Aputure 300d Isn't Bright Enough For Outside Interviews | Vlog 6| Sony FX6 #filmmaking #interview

it's been a while since i picked up this camera and did a behind the scenes vlog it's not really the fact that i haven't been getting jobs it's just more the type of jobs that i have been getting i just haven't really been able to report either the client told me that they don't want me recording or i just really had nowhere to put my phone to show you guys a proper angle of me in the field but today i had a buddy of mine hit me up he's a i think he has a shopify store and he sells products and stuff so he wants to make a video a promo video of the product and then he wants some b-roll it's an outside product so he wanted to film the product review outside and i'm like you know what it clicked on me maybe i can show you guys a behind the scenes on how to set up lighting and stuff outside now typically whenever i do outside interviews or anything along that nature i try to bring less gear as possible because i want to utilize the sun as my key light but for this situation i did bring a aperture 300d just in case and i brought some diffusion now i don't have a grip van so i don't use six by six grids or none of that i'm a solo operator and i just simply just don't want to carry all that stuff so i try to utilize what i got and the main thing is bouncing diffusion everywhere so so when i get to the location i'm gonna pick the camera back up and scope out the area see what i like what i don't like set up the frame and stuff and i'm gonna show you guys all that and potentially show you guys how i would set up an outside interview nothing crazy it's not a corporate job it's not an inside job so we'll see how it goes the sun is out it's early in the morning i want to do it early in the morning before the sun gets way too harsh so we'll see how this goes i'll pick it up when i get there now i'm here at
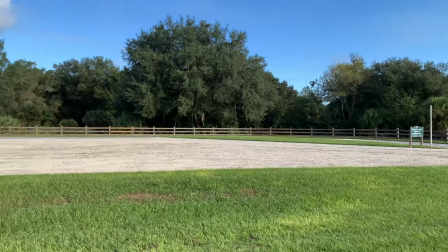1:34 the third location um the first location there was a lot of people there second location there's a lot of people there so now
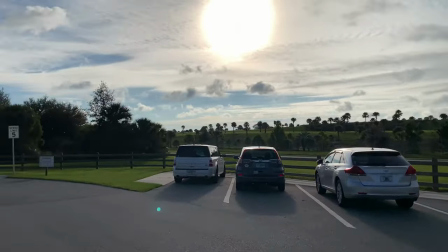1:41 i'm at this location because i figured i never been here before i just always drove past it and i know that he said he wanted more of an outdoor theme
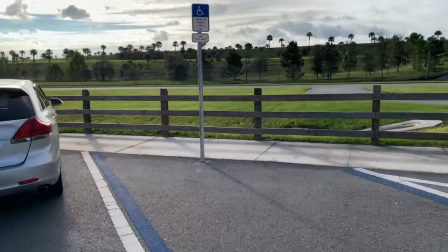1:48 for like i guess hiking and trails and stuff like that and i remember this location i've been here once and i remember that view right there and
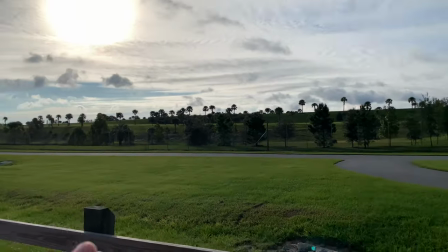1:56 i think it'll be really really cool to set up the uh the mini interview with that view in the background but the only thing is i
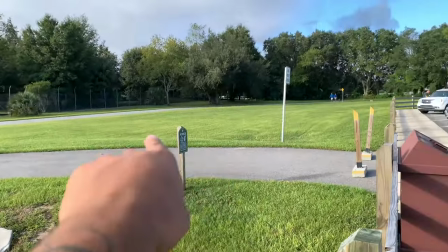2:03 just don't know exactly where to put it i was gonna have it like all over there but then there's a guy over there with his dogs and
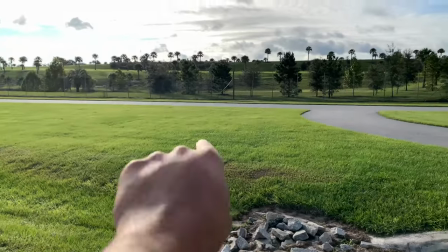2:08 like there's some mad people coming i don't really want to do it right here because if i do it right here you can see all these
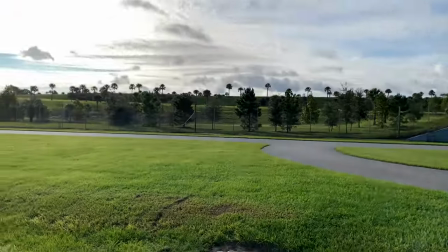2:14 cars here people are and i don't want to have people just walking in and out the frame even though it's going to be really really quick so right
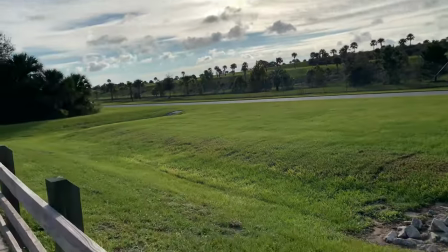2:22 now the hardest part is figuring out where i'm going to set this up but if i can figure out a way to get that backdrop
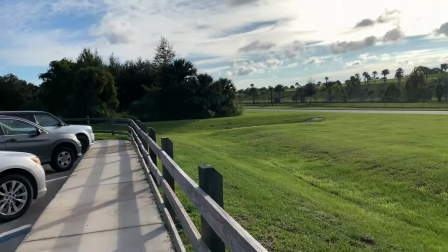2:29 in i think it looks very very pleasing so right now i guess i'm just gonna hopefully wait and see these people the dogs over here leave so i can just set up
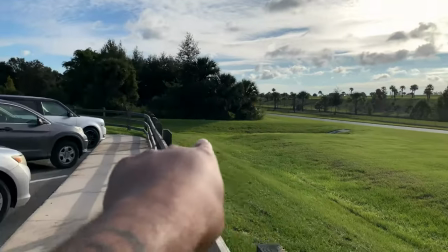2:37 in this area but or maybe i can just go over here i'm thinking and just shoot from that way because i
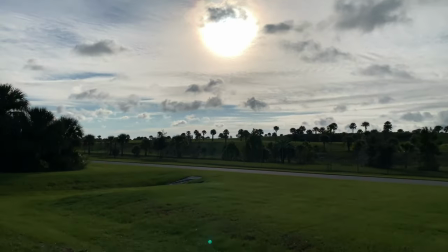2:45 like those palm trees a lot i like that horizon like how the sun is over there looks very very pleasing but i'm just not sure this
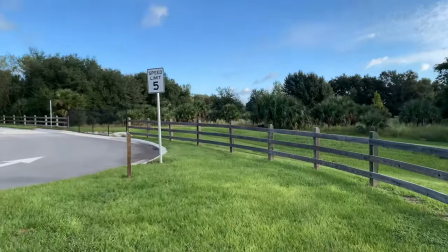2:51 is the store it was like it's saturday it's nine o'clock in the morning everyone wants to come out and go for a walk i guess but
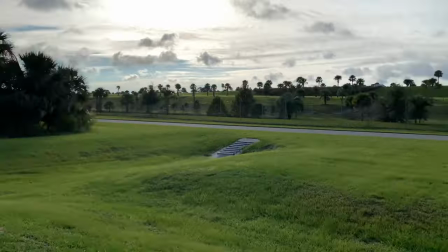2:57 this is why i try to stay away from shooting outdoors but whatever but i'm gonna try to utilize this so honestly and all in all i might just go right
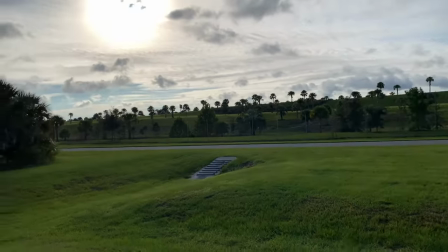3:05 here and just film that way but we'll see how the frame looks okay so in conclusion the people finally left this is the
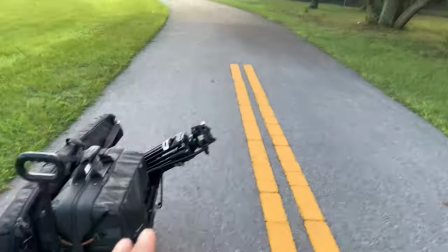3:12 area that i wanted to be at because no one's really around here so what i might do is i'm thinking of setting up right here and i'm just gonna get
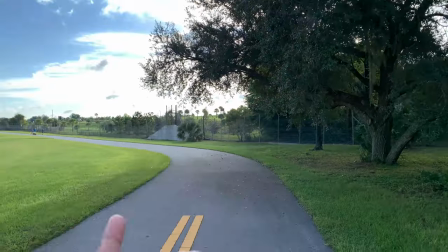3:19 that in the background so i brought my 24 to 70 so i'm probably gonna shoot it at 50 and utilize those palm trees
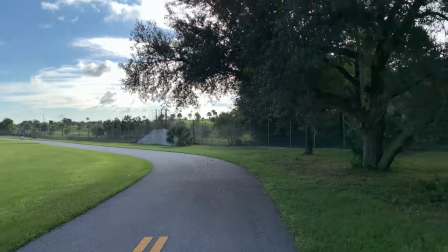3:26 as the background and eliminate everything over there so we're gonna see how it looks this is the honestly the best framing
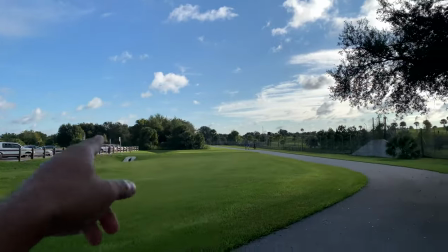3:35 and that i think is pleasing i don't really like anything over there because people come from that way and if i'm over there i'm not really gonna know when they're gonna come
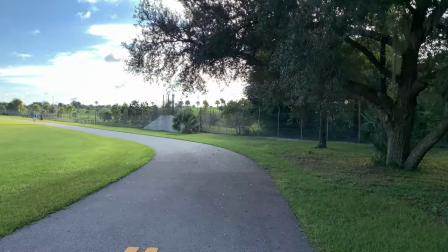3:43 i don't want nobody in the background this shot i want it to be just nice and clear it ain't gonna be too long so i'm gonna set up right here i'm probably going
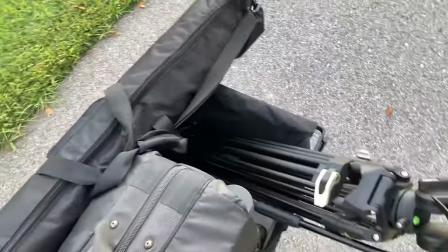3:50 to pick up from there as i'm setting up one thing i do want to mention is i need a new